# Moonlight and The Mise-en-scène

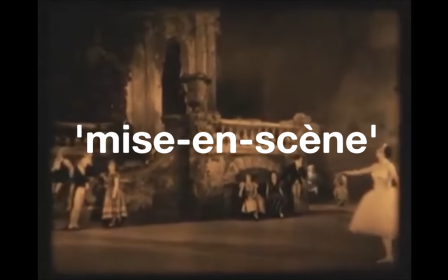(0:00)
The term mise-en-scene is originally derived from the theater and is a French word that simply means to put into the scene. In cinema, mise-en-scene encompasses every aspect of filmmaking that is shared with its theatrical roots, the lighting, setting, costumes, and staging.
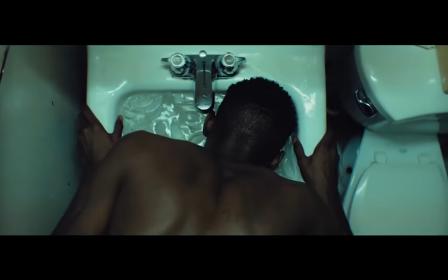(0:16)
A great filmmaker utilizes the mise-en-scene to elevate their work, conveying emotions and themes in the story that dialogue simply cannot.
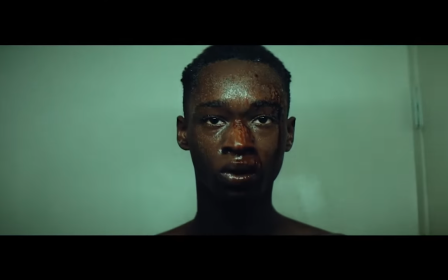(0:25)
One of the best films of recent memory to display an exceptional use of the mise-en-scene is Barry Jenkins' Academy Award-winning film, Moonlight.
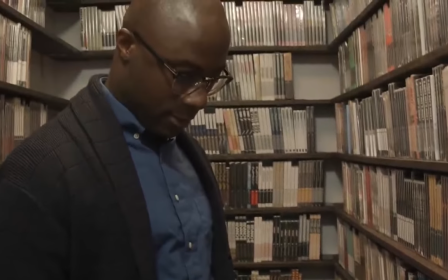(0:34)
Jenkins takes every advantage of each aspect of the mise-en-scene that he can, adding poetry to an already deep and beautiful story.
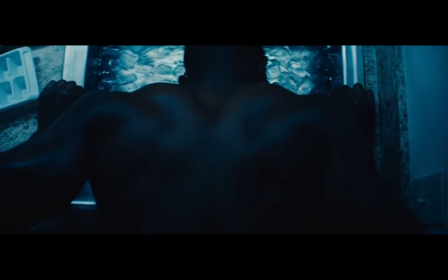(0:45)
The lighting and colors of Moonlight are not just for style and beauty.
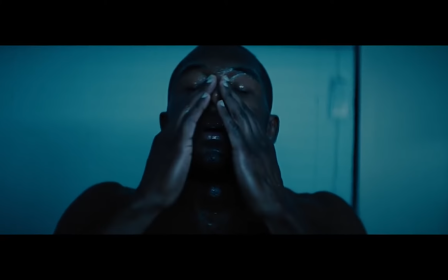(0:49)
There's a reason that purple and dark and light blue are featured so prominently in the film's poster.
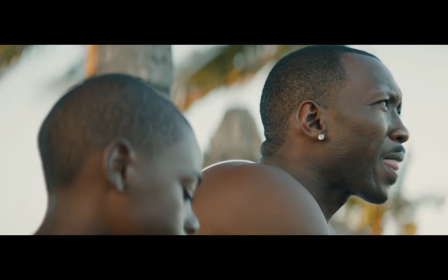(0:56)
This is made obvious by the line and title drop implying importance.
In Moonlight, Black Boys Look Blue.
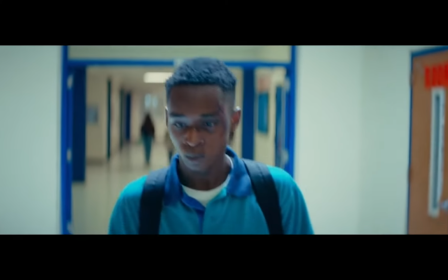(1:04)
This line is a thematic core to the film, referencing the profiling of Black men and how Black is seen as a dark,
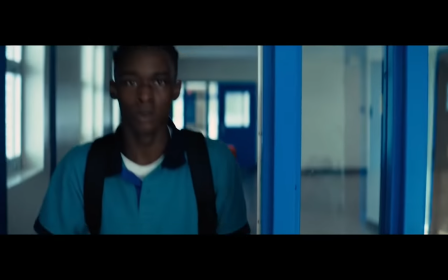(1:11)
harsh, and sinister color, much like how Black men are often unfortunately portrayed in the media.
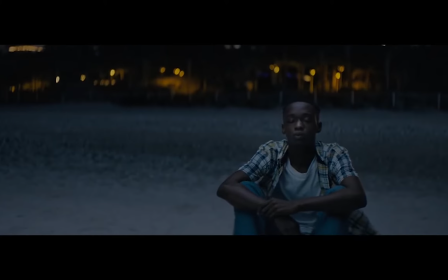(1:17)
While blue is seen as a calming and relaxing color, making the moonlight almost a relief for black men,
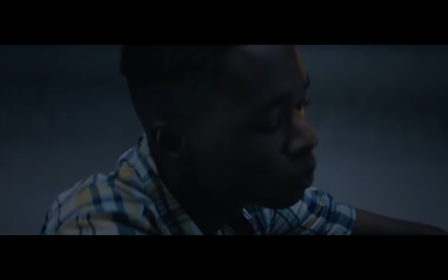(1:24)
a time when they can express themselves and truly be themselves, much like Chiron does in the film,
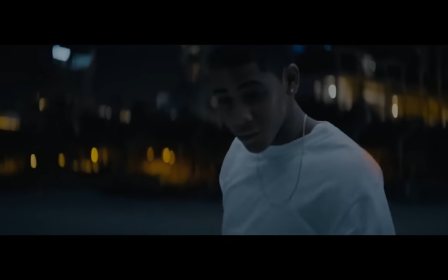(1:30)
i.e. the beach scene with Kevin.
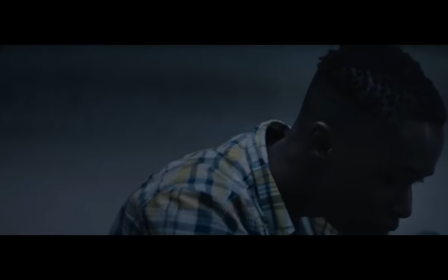(1:33)
But the actual lighting itself is constantly used to perpetrate messages about individual characters that the film is conveying.
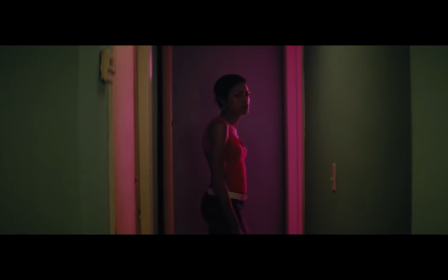(1:40)
My personal favorite is when Chiron's mother, Paula, screams at him in the hallway when he's little, and it reoccurs right before he is introduced as black in the form of a dream.
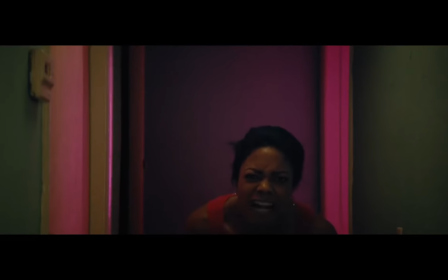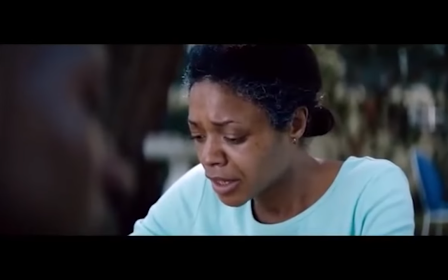(1:59) Later in the film, Paula says, you ain't gotta love me. Lord knows I did not have love for you when you needed it.
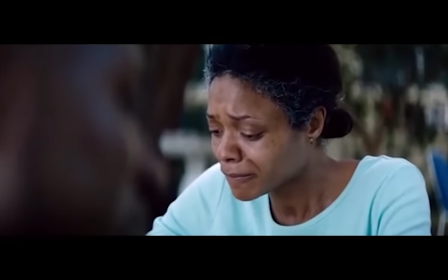(2:05) I know that. So you ain't gotta love me, but you gonna know that I love you.
This use of mise-en-scene is foreshadowing that moment.
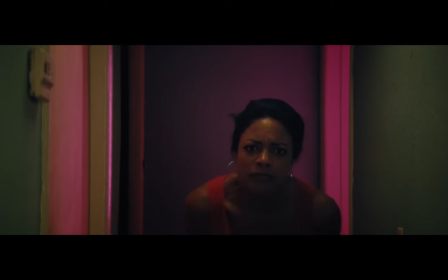(2:14)
The striking, illuminating pink lights coming from her room in the dark, dirty, green hallway of their home represents the love that she still has for Chiron.
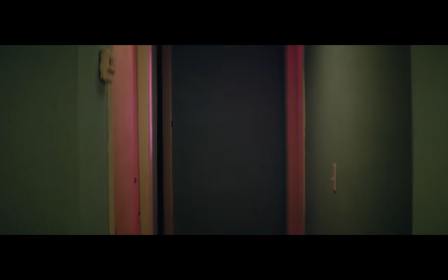(2:23)
As the light fades, so does her love.
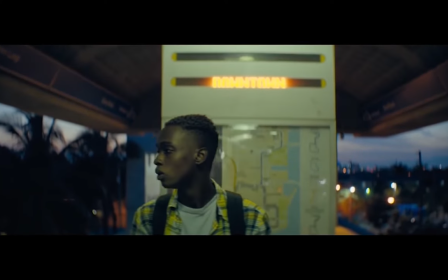(2:29)
The city of Miami is a great backdrop for the setting of moonlight. Not only is it the home of Jenkins and co-writer Terrell Alvin McCraney,
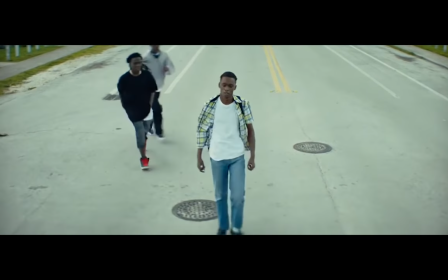(2:38)
it features the harsh inner city streets and crack houses quintessential to the themes of systemic racism juxtaposed with the beautiful nature of South Florida.
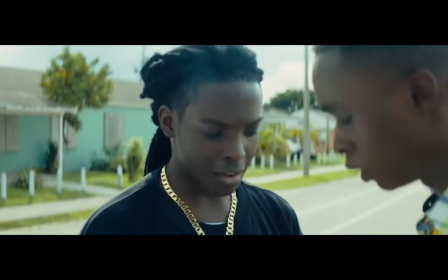(2:47)
Jenkins uses both of these settings brilliantly, with the bully Tyrell,
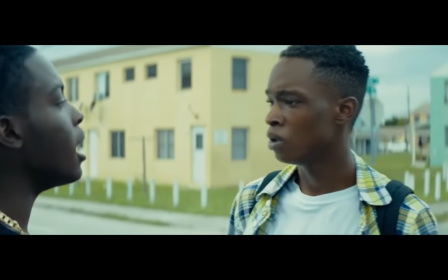(2:52)
Paula, and Chiron's father figure Juan representing both the good and bad sides of those streets.
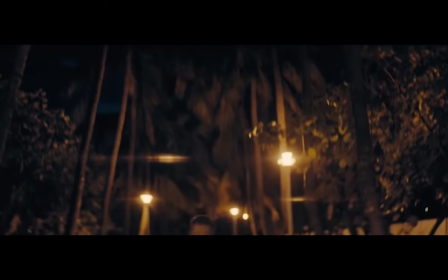(2:58)
But the nature, beaches, and trees counter this struggle. Here, Chiron is safe.
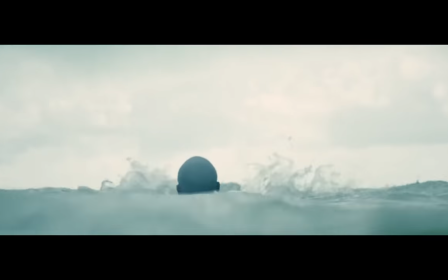(3:03)
It is where he gives the swimming lesson from Juan, representing learning how to stay afloat on top of all the madness.
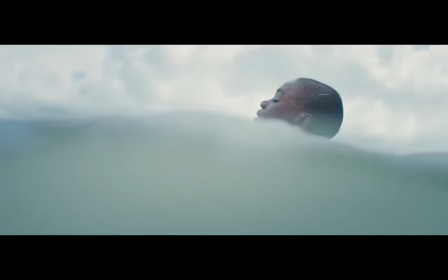(3:09)
And it is where he has his first sexual experience with Kevin before he gets sent away to Atlanta and lives a life untrue to himself.
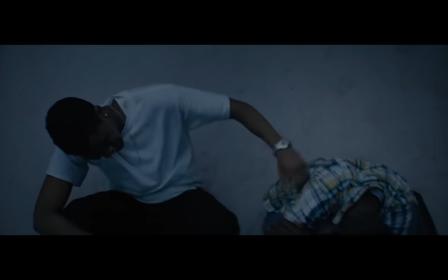(3:22)
The mise-en-scene of the costumes and staging in Moonlight represent Chiron's growth as a character.
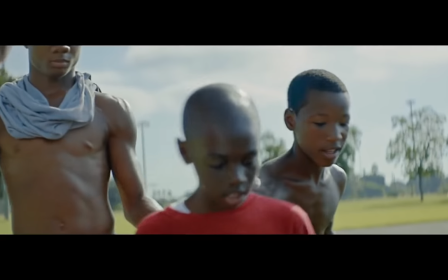(3:28)
As little, he, of course, dresses as a little boy. It wouldn't make much sense if he didn't.
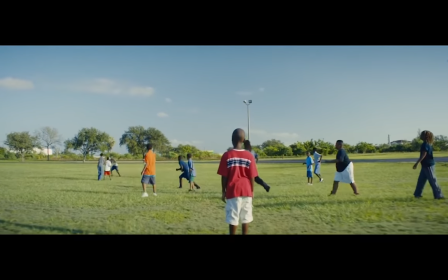(3:33)
He stands timid and apart from his peers. As he grows up, he's now known as Chiron.
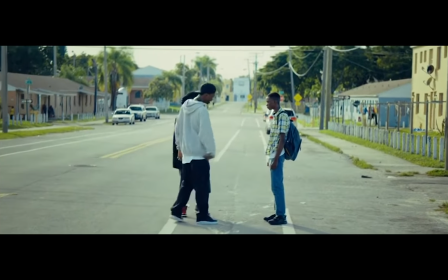(3:39)
Not much of his look has changed, but his peers have. He's still that little boy. Once Tyrell pushes him too far, he becomes black.
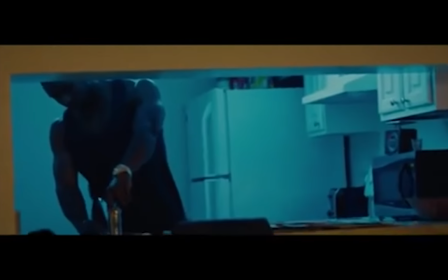(3:47)
And now, as an adult, he fronts at someone he's not. literally wearing fronts alongside his nude wardrobe.
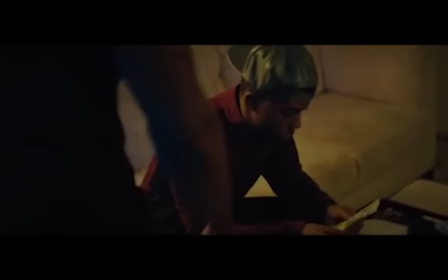(3:54)
Instead of the one being intimidated, he is now the intimidation, the muscle at drug deals,
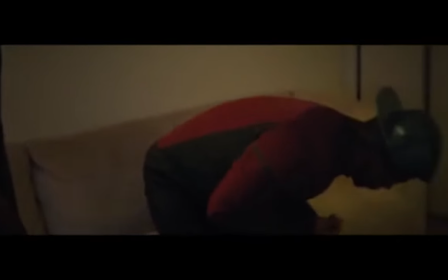(3:59)
and when he is with his fellow drug dealer, he is above him, he is strong, and even a bit of a bully.
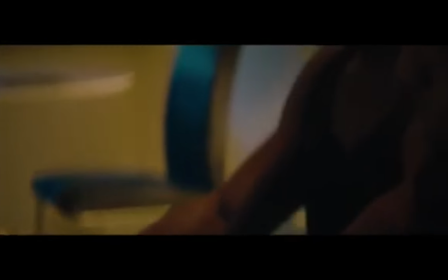(4:04)
Even when they're sitting down together, Black looks down at him.